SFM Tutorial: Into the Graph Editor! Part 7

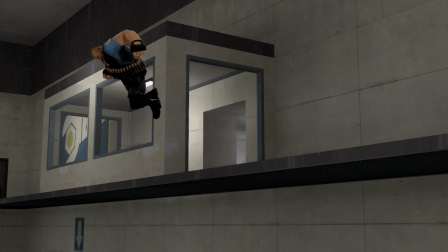[0:04] Here I come! Oh! Ah!
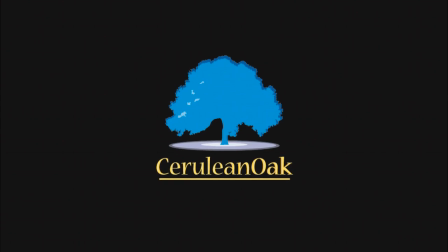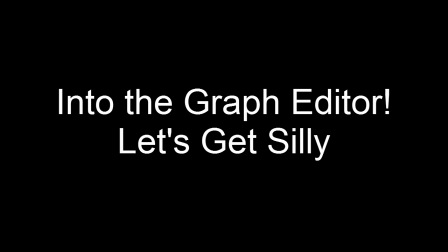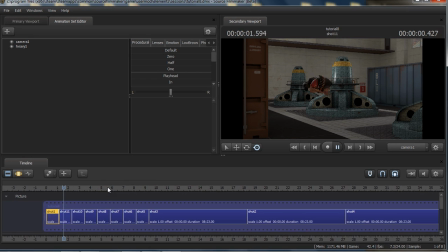[0:18] Ah!
Hey everybody, this is Thomas, and I am here finally with another graph editor tutorial today. And as you can tell from the silly picture, this tutorial is going to be a little bit silly. Today we are going to talk about a key difference between the motion editor and the graph editor.
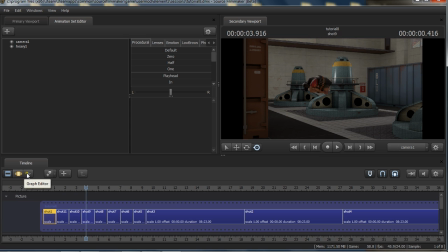[0:35]
And this is really crucial, actually, because there's a lot of really fun stuff that you can do with the graph editor, and you're going to spend a lot of time there, in the motion editor. But today we're going to talk about bending the rules a little bit, taking
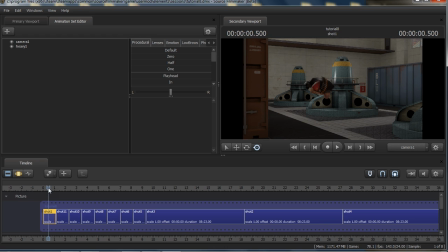[0:53]
existing animation and doing things with it that, in general, you wouldn't really be able to do with the motion editor pretty much at all. We're going to be a little lighthearted today, as you can see from this video here.
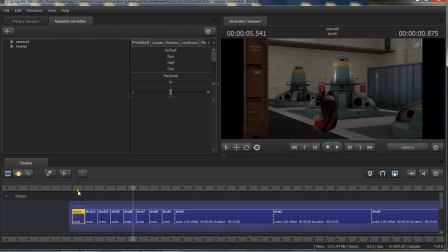[1:07]
We're going to do some things a little different, but let's just jump into this shot really quick before I get to the main video that I wanted to show.
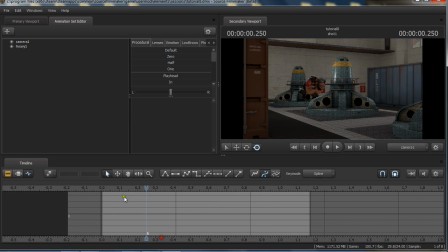[1:15]
So first of all, this is a simple video of the heavy bouncing around here.
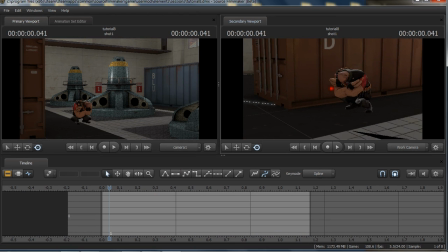[1:24]
And what I've done is I've taken a look at the bouncing ball tutorial that we did before, and kind of applied it to the heavy, turned the heavy into a ball, and pretended he was a ball for a second just to demonstrate a few things. Now, first of all, you'll notice that there's some simple translation and rotation happening here.
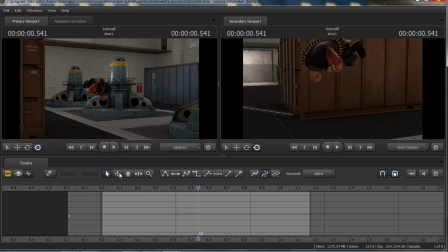[1:44]
Well, watch what I've done with the rig really quick as it gets closer to bouncing. You'll notice something interesting happen. Yeah, a little something weird there happened, huh?
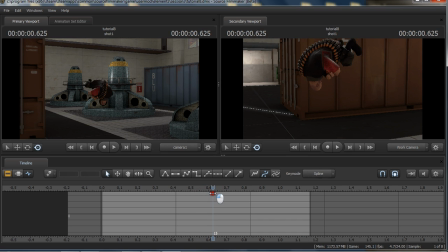[2:00]
Now, what I've done is I've actually translated the bones that normally would not translate. Like, you couldn't fiddle with the bones in rotation and make it do something like this, where you're actually getting a stretch happening.
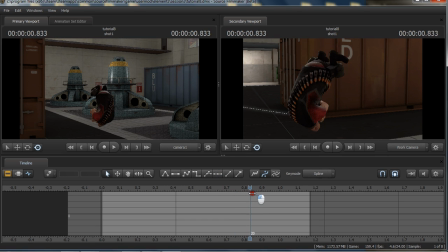[2:16]
And this is not realistic. This is not something that would happen in real life. But what it does is, what happens is for this brief moment right before he hits the ground where he speeds up,
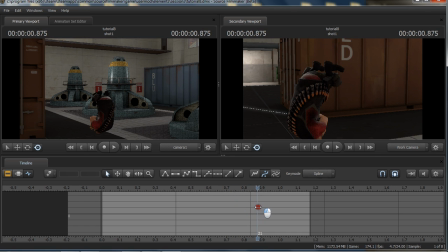[2:29]
this is kind of what motion blur does when you create a video, is give the illusion of motion. But what it also does is it gives energy. It implies force.
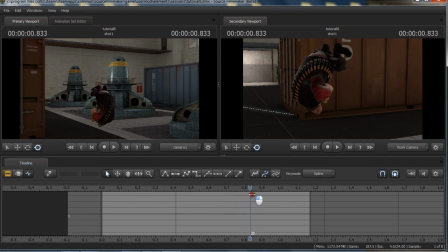[2:42]
So what we're doing is we're getting this downward force here into the ground, and then he kind of squashes into a ball, kind of like a rubber ball would. And it's more visually interesting and gives energy. So you also notice that I translate the spine the opposite direction. He squashes here, and then I have him shoot off the ground.
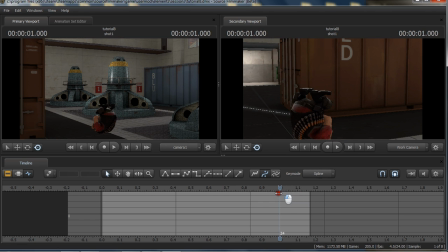[3:01]
And I didn't finish this. I just wanted to show this idea really quick because I didn't really make it work. And things started to mess up once I tried to make this longer. So, but I just wanted to show this idea so you could see the legs. It kind of happens too. He kind of just totally squashes up there. So I wanted to get you in the right mindset.
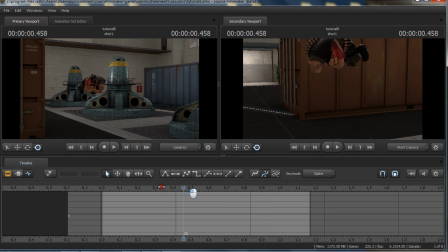[3:21]
So this is the mindset that we're going into, is we're taking the existing, what we're used to doing with SFM, where we're just taking the rigs and doing things interesting with them, and actually breaking them and doing something that's very out of character. Now, let's just take a look here really quick at the graph editor.
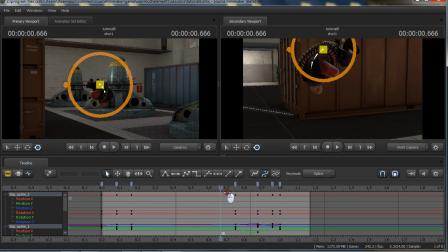[3:39]
This is something that you could technically do, I suppose, with the motion editor, but why would you? Look at this. 1, 2, 3 frames where I'm stretching him, and then back to super squashed in 2, and then, you know, back to normal in no time, in like one frame.